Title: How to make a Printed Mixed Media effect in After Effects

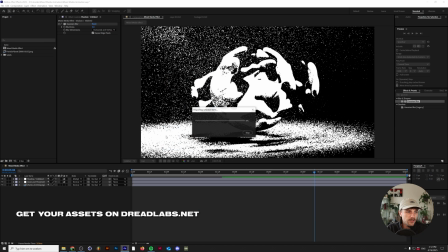(4:05)
And I'm just going to grab this like little bluish crafting paper, and I'm going to drop that on top of our composition here.
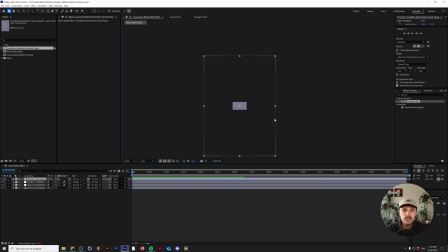(4:11)
And if we zoom out, you can see how immensely big this texture is. And let me tell you, that's going to help out a lot. So the first thing you want to do is rotate this thing 90 degrees. And I figure we can maybe lower the opacity a little bit as well. So maybe something like 50%, because there's still like a lot of room around here.
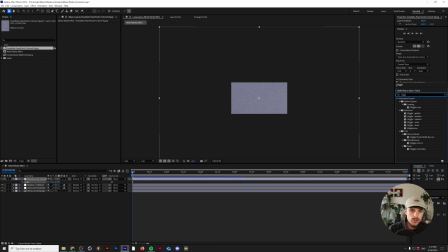(4:30)
So the next thing that we want to do is go and search for the word wiggle in our effects. There's a couple of wiggle expressions or effects here under the behaviors tab, as you can see. And the one that we want to have is wiggle position.
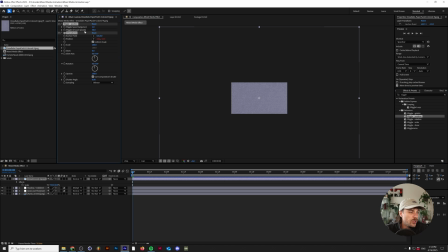(4:44)
So you want to drop that on here, and we only need to really worry about these two settings here. So I'm just going to collapse the transform and open this one. So if you just play this, let's just see what this effect does.
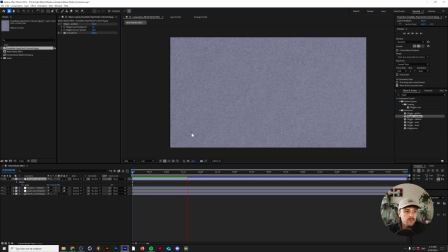(4:58)
Let's zoom in a little bit. it slightly moves something in 50 pixels direction
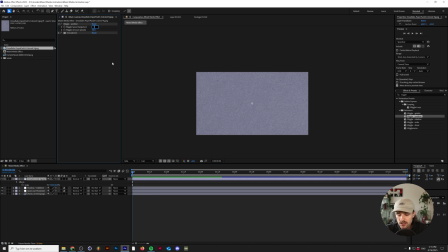(5:05)
on the X and Y axis once every second. The thing is, we want to do this with 24 times per second, and let's see what happens. You might have already guessed it, but this effect makes our paper texture now move 50 pixels every single frame in our composition.
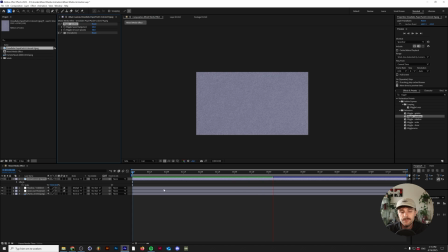(5:21)
Because if you remember, our composition is 24 frames per second. We now want to increase this number maybe to 500. Let's see if that's possible. And of course, it's really possible, but depending on the size of your texture,
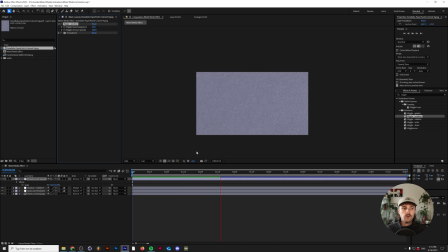(5:35)
what might happen is you might get frames where your texture isn't covering your composition anymore. And that's the reason why you want to find a high resolution texture. So let's go and drag a wiggle rotation into this as well. We're going to change the wiggle speed to 24 again. And for the degrees, let's try 360 degrees.
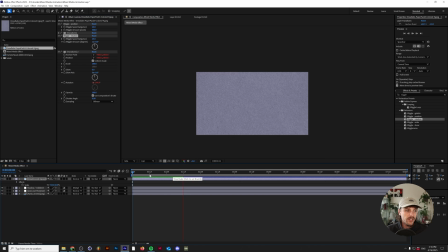(5:55)
If we take a look at our preview now, it's still loading a little bit. But basically, we see a slightly different variation of the texture every single frame. And that's what we want, because that's also what you're going to see if you scan in a lot of different frames on different pieces of paper, of course.
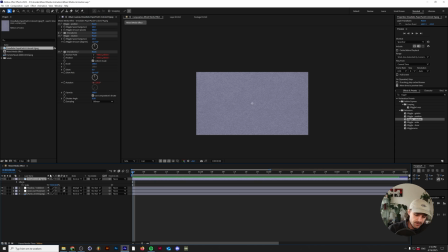(6:12)
So the next thing is we're going to play around with some blend modes a little bit. I'm going to rename this paper texture to multiply.
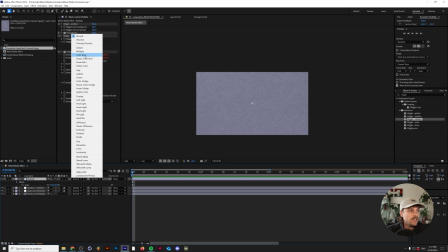(6:19)
I'm going to change the blend mode to multiply as well.
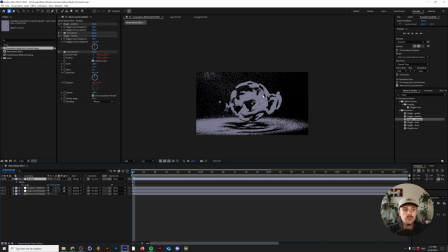(6:22)
And that basically causes our paper texture to only affect the white spots in our image. And in our case, we only have black and white values, so that's actually pretty convenient. What I'm also going to do is duplicate this one, and I'm going to rename this one to screen.
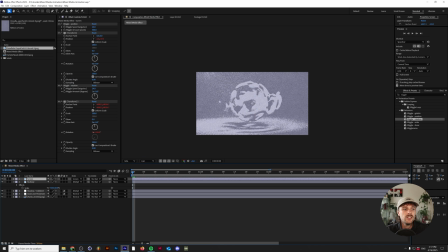(6:39)
And we're going to change the blend mode to screen. And this way we could actually also impact the darker spots of our design.
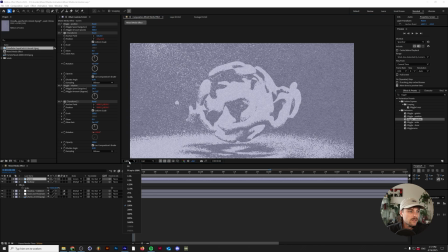(6:47)
So let's take a look at this and see what it looks like with our textures.
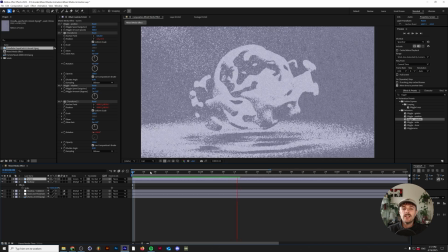(6:51)
And while we're waiting for this to load, I just wanted to let you know that you can get the After Effects file of this project on my Patreon channel. For just $5 a month, you'll get access to all of the PSD, Illustrator, and After Effects files, over 100 tutorials that are all available on my channel.
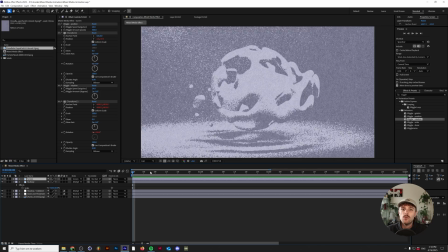(7:07)
By doing this, you really support my channel and you keep up getting more and more free tutorials from me, making me be able to do this for a longer amount of time. Anyways, let's see what it looks like right now. It already kind of looks pretty cool and printed out, but it still looks a little bit too perfect, if you know what I mean.
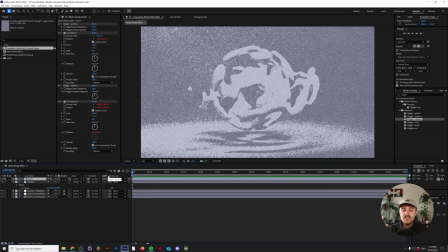(7:24)
The first thing is that it has a fairly high frame rate, and the other thing is that the scanning positions are just a little bit too perfect, in my opinion. Before we fix that, however, I'm going to change the textures and make them a little bit more subtle by searching for the curves in the effects and presets menu.
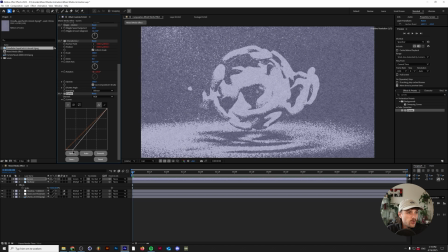(7:39)
And I'm going to drag the curves effect to the screen one. And by dragging in this slider, this will make the texture a little bit darker.
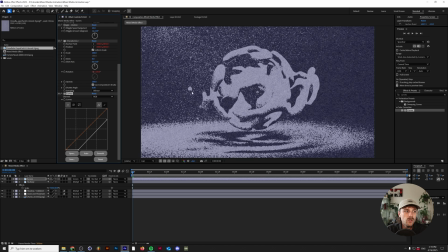(7:47)
And that way we don't really have to worry too much about like adding the color of the texture to our design.
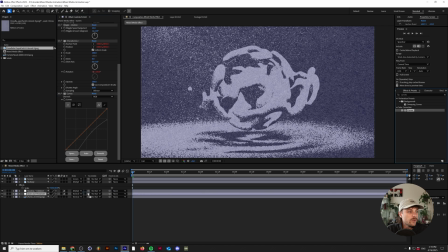(7:52)
We can do the same thing with the curves adjustment for the multiply one,
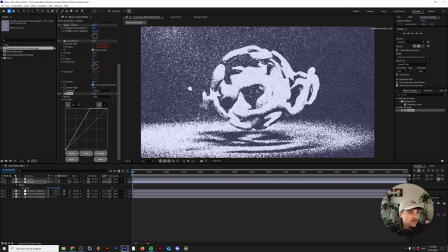(7:56)
which we can make a little bit lighter so that the image will actually be a little bit more focused towards black and white. That being said, I'm also going to add a hue saturation to these to make the colors a little bit more subtle, because I think it's a little bit too blue right now.
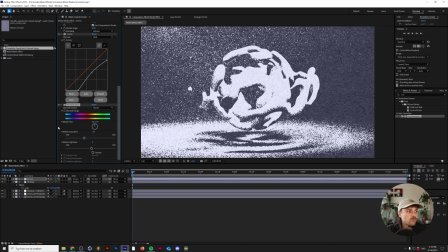(8:14)
Something like this works for me, but of course you can leave it however you want. So the next thing, like I said, is we're going to see if we can make this a little bit less perfect. We're going to add in another adjustment layer, and we're going to call this humanize. So the first thing that I want to do is add another wiggle position.
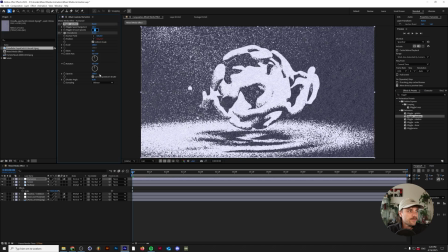(8:34)
I'm going to make it 24 pixels and just 3 pixels.
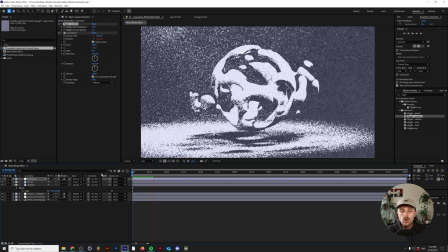(8:39)
And as you can see, our whole composition is shifting just a little bit around right now. And we can also do this with the rotation with a really low number.
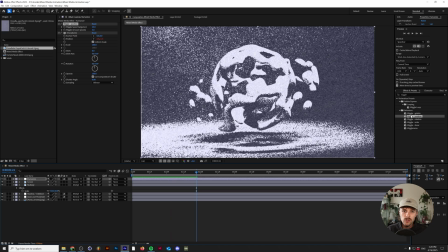(8:51)
And this will just make it look like it's actually been scanned in by a human and not really arranged in a perfect way that a computer would.
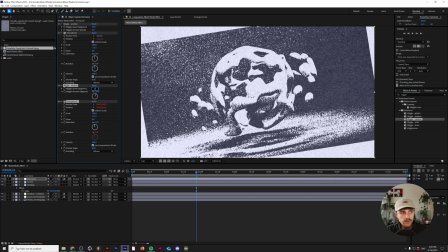(8:57)
So let's do this as well with the rotation again. So we'll do 24 wiggles and then we'll just do maybe half a degree.
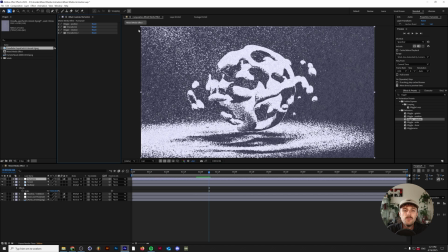(9:05)
We can collapse all of these now. And you may already have seen some problems in here.
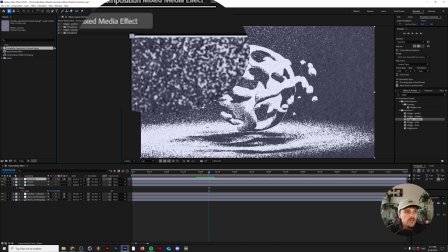(9:10)
As you can see here at the top, there's a really small but wide bar here. And that's just because if we just remove the textures,
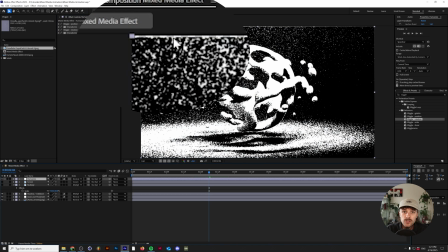(9:20)
our whole composition that's underneath that is basically just getting out of frame a little bit because it's moving down and rotating.
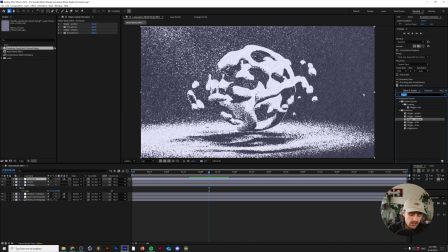(9:26)
So another easy way to fix this is in the effects and presets, we'll just search for the word transform. We'll add in a transform effect and we'll change the scale to 101%. And that usually does the trick. Maybe we have to go to 102 just to be sure.
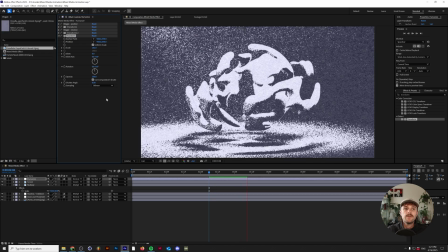(9:42)
But that way, basically, we don't really have to worry about our whole composition getting out of frame.
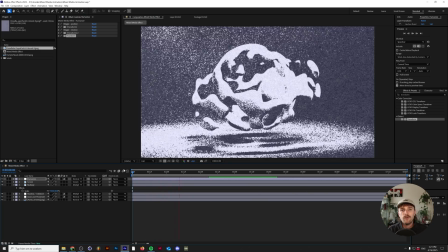(9:47)
So let me just load this in real quick before we add the final effect that I think, in my opinion, works really, really well for this.
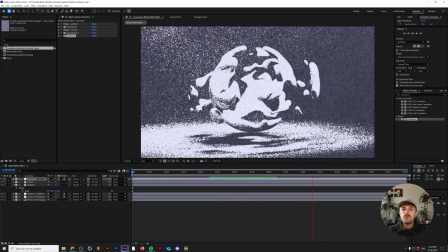(9:55)
Something that I personally kind of see is that a high frame rate maybe looks a little bit too perfect for a mixed media animation.
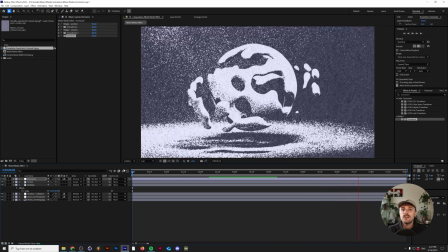(10:03)
It's definitely possible. I've seen a lot of very talented mixed media animators do this,
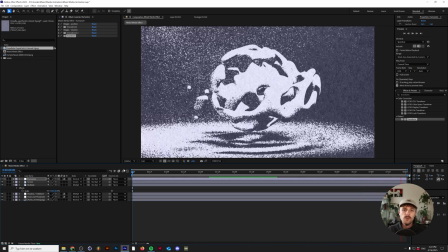(10:08)
but to make it look a little bit more humanized, I always try to drop the frame rate a little bit more.
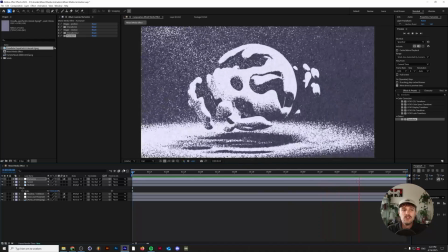(10:15)
So this is 24 frames per second and it just looks a little bit too smooth, especially because our digital animation just looks really smooth.
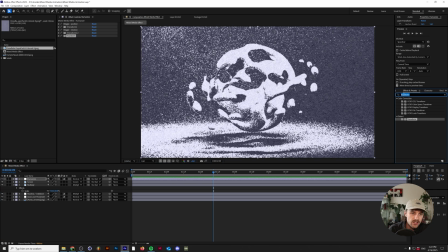(10:23)
So what I do to counter that is I just search for posterize time and I just drop that on top of there and I just reduce the frame rate to 12 FPS. And this is basically what that will look like.
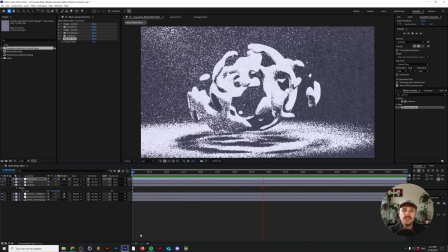(10:37)
So as you can see, our image, our animation just looks a lot more realistic with a dropped frame rate.
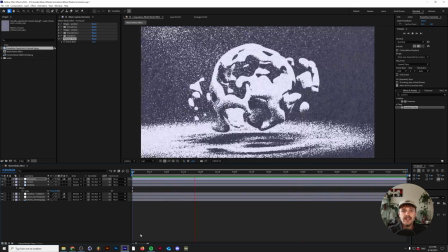(10:44)
And that's just because mixed media animations, if you scan them back in, are just really hard to make. So by doing them frame by frame, you have to just scan in a lot less imagery.
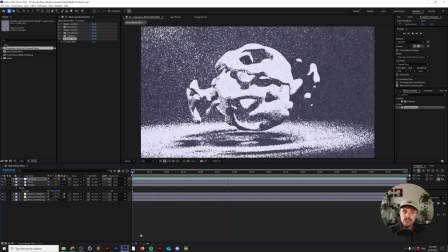(10:54)
And that's why usually these images look like this a little bit more. So you don't necessarily have to do the first part in order to enjoy the mixed media effects of the second part.
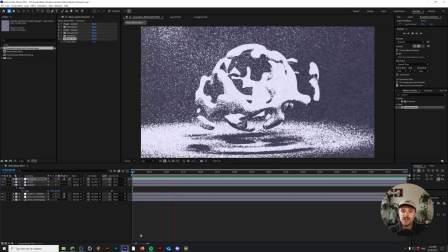(11:03)
This is just something that I like to add to my existing animations to give them like more of a hand-printed and mixed media kind of feel, I guess. That being said, however, I hope you found this tutorial useful. Like I said, you can get the texture that I used on dreadlabs.net, the After Effects file you can get on my Patreon channel, which is also in the description down below, together with a link to my Discord, which you can join and ask me any questions that you might have regarding to visual design, freelancing, this specific tutorial, anything really. You can also share any questions, any other tutorial suggestions in the comments down below. Don't forget to leave a like on this video and subscribe to my channel for more tutorials. All of these things just really motivate me and help me create more tutorial content for you guys. So with all of that being said, thank you so much for watching. This is Tom from Dreadlabs tuning out and hopefully see you guys in the next video.